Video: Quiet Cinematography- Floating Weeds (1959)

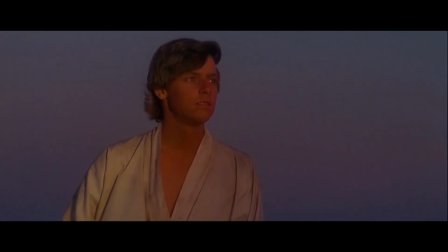If I say that a movie has good cinematography, what does that make you think of? Pretty sunsets?
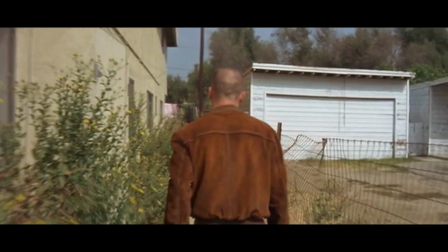One-shot sequences? Steadicams? Cranes? Color?
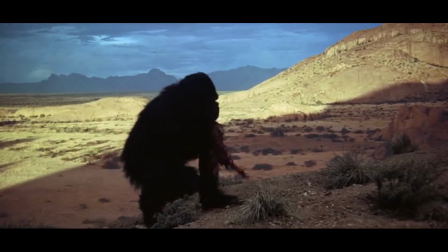None of those are bad answers, and I don't think there's necessarily a wrong answer to the question of what makes cinematography good.
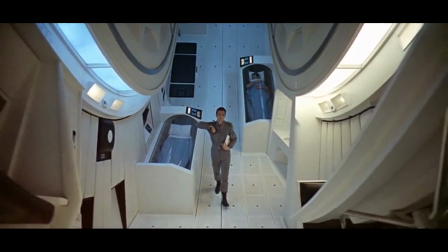But when we talk about good cinematography, I feel like we're not actually talking about good cinematography.
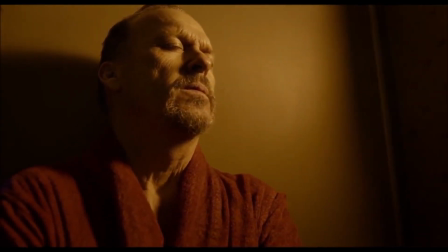We're talking about what we notice, about what's loud and what's showy. Now, here's the thing.
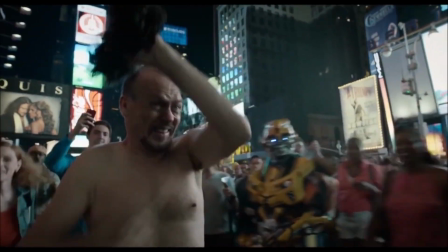Showy is not always good. And good is not always showy.
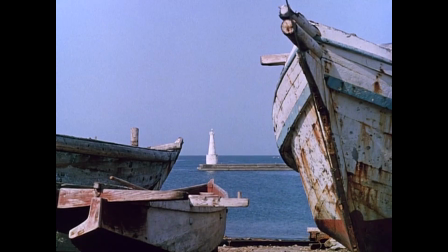So let's talk about quiet cinematography. The film today is Floating Weeds by Yasuhiro Ozu, and it's one that I highly recommend.
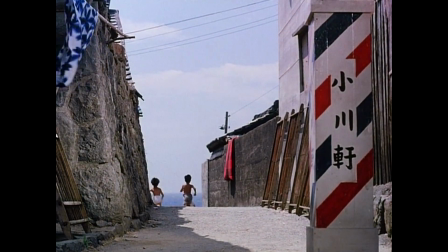If you're unfamiliar with Ozu, then the only thing you need to know is that his style was and still is a very distinct one.
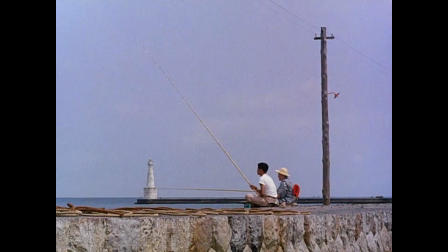Like all the great directors, you'll know within about five seconds that you're watching one of Ozu's films.
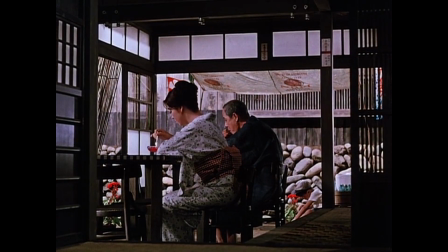A lot's been written about him, and I don't pretend to be any kind of expert, but I do want to talk about three specific things that his camera is doing.
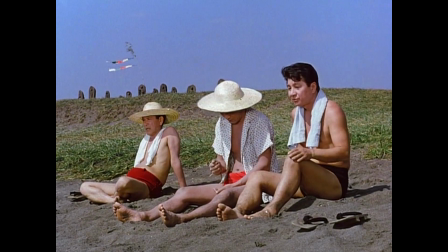Three things that I don't think many other directors have a good handle on these days. Depth, pillow shots, and composition.
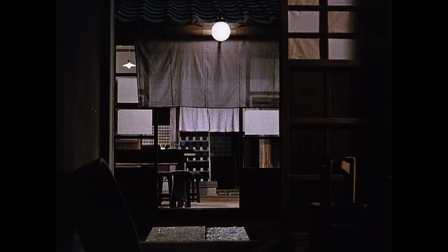But before we go any further, I have an assignment for you. For the rest of this video, I want you to count how many shots you think would work on their own as gorgeous still photos.
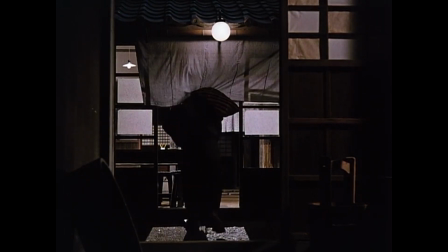You think you can do that? Good.
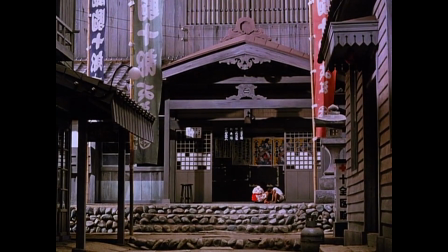How do you give a shot texture? How do you make it feel alive?
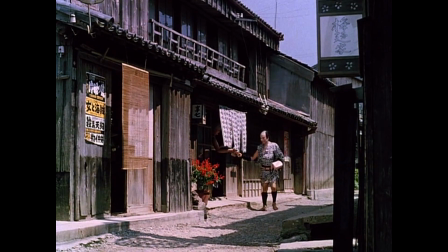One of the things that I like so much about Ozu is that the space inside his shots feels completely natural and real, not like it's shot in a soundstage somewhere.
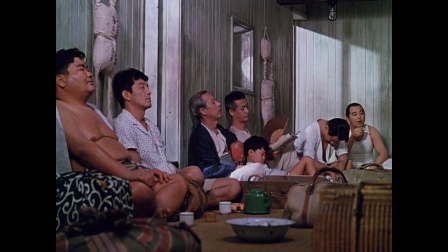And I think a lot of that texture comes from the depth he achieves. Let's take a look at this shot.
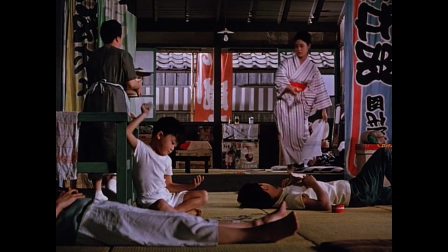The first thing to take note of is the use of deep focus. Notice just how established and active the background, middle ground, and foreground are.
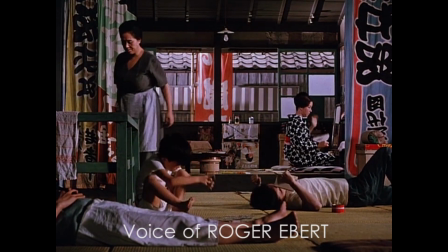Ozu preferred a very neutral, flat, realistic lens.
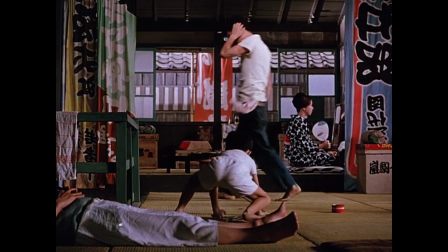He didn't like lenses that distorted or emphasized any part of the frame in favor over any other part of the frame,
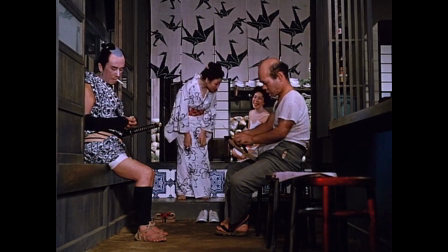he wanted the whole frame to be in focus from front to back,
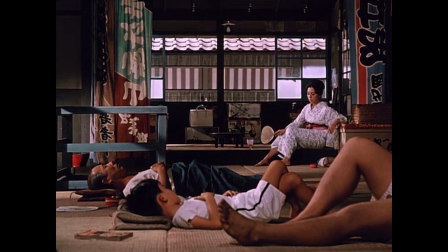more or less anyway, as a record, rather than the lens getting into the act with its own distorting point of view."
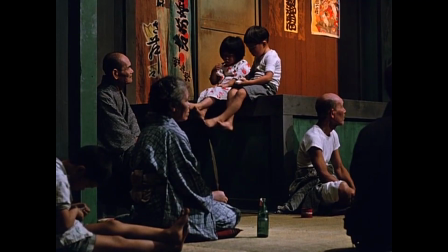But this kind of depth isn't just built by deep focus. A lot of it's in the staging.
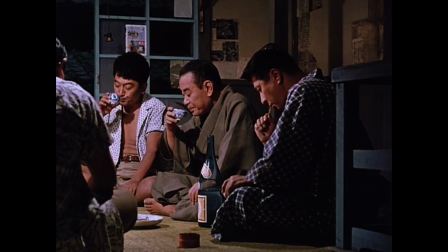In a shot like this, the characters aren't mushed together in the center of the frame. They're allowed to occupy not only every bit of the frame, but every bit outside the frame.
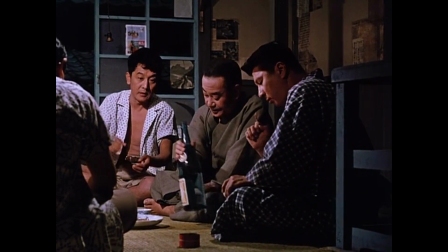We'll come back to this, but do you see how characters are cut off?
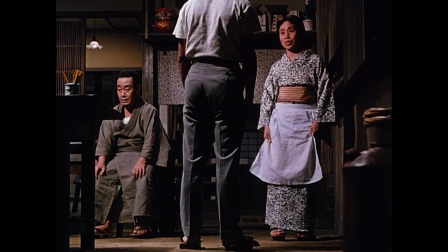None of this is done to make the shot seem busy or to confuse your eyes from where to concentrate, but to give it that sense of space.
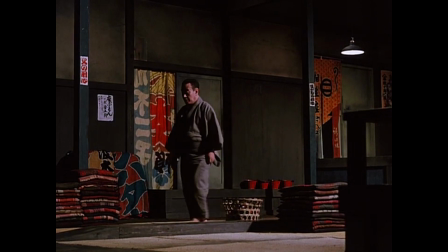Look at the props in these next few shots. You don't think about it when you're watching, but they're doing quite a lot of work.
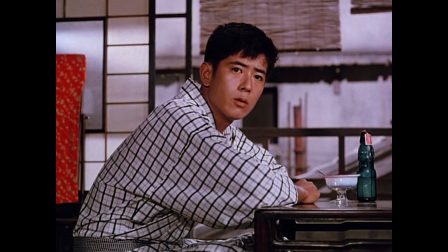Whether it's a lantern, or a sake bottle, or a bicycle, or just posters on the wall,
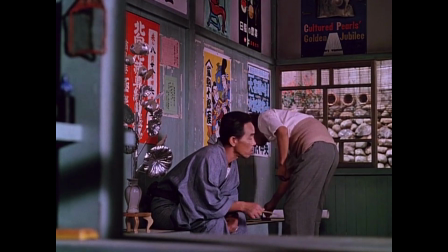they're all giving the shot that very real, very subtle, very lived-in quality.
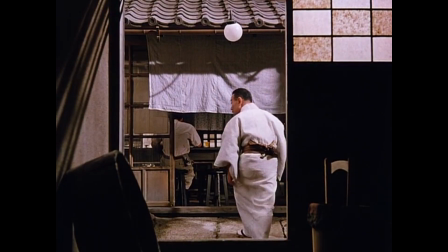For the majority of his career, Ozu almost exclusively alternated between three shots.
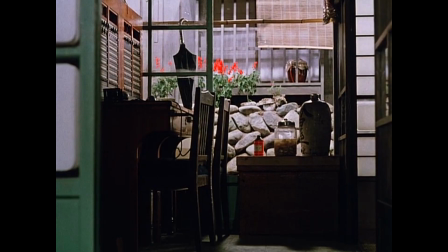Wides, close-ups, which really aren't that close, and these. These are what Roger Ebert called pillow shots, based on pillow words from Japanese poetry.
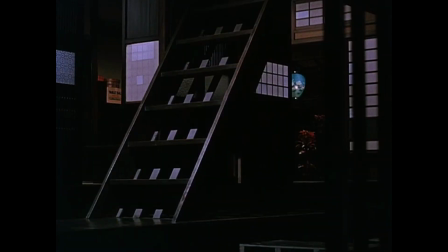At least I think it was Roger Ebert. Might not have been. Doesn't matter.
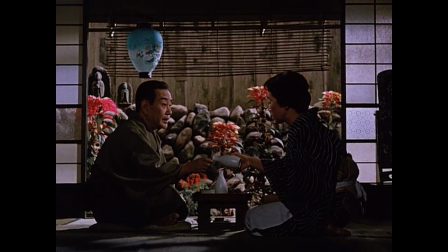They'll talk and there'll be some interaction, and then a certain phrase will end,
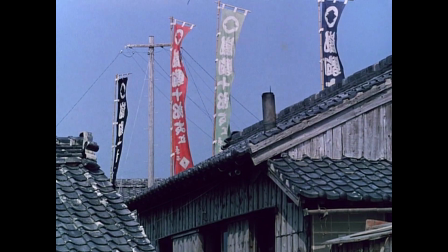and he'll cut outside, and he'll show something. a window and a roof line,
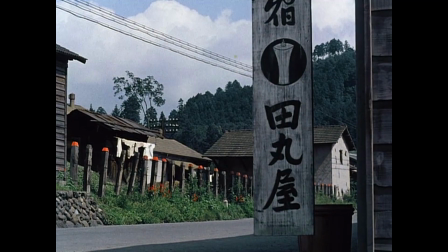or a tree and a street, and he'll hold on that, and then he'll come back inside. He's using it as punctuation. It's a form of silence. It's a form of saying, let's not rush headlong from each scene to the next scene, but let's say, okay, this has happened,
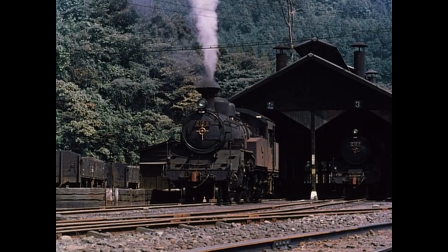and now we'll kind of look out the window and think about it and now this has happened and
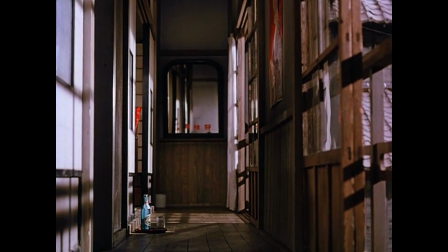now we'll take another moment and that use of the pillow shot gives
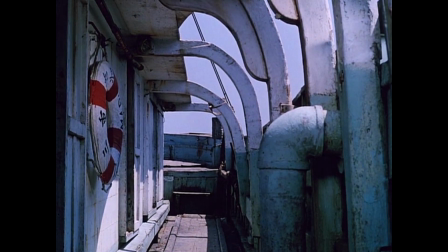his films a kind of thoughtfulness and pacing that becomes really important to you after a while you begin to appreciate it.
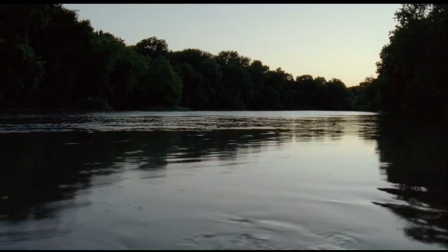The idea of pillow shots isn't something non-existent in today's films but when they do pop up they tend to just be nature porn.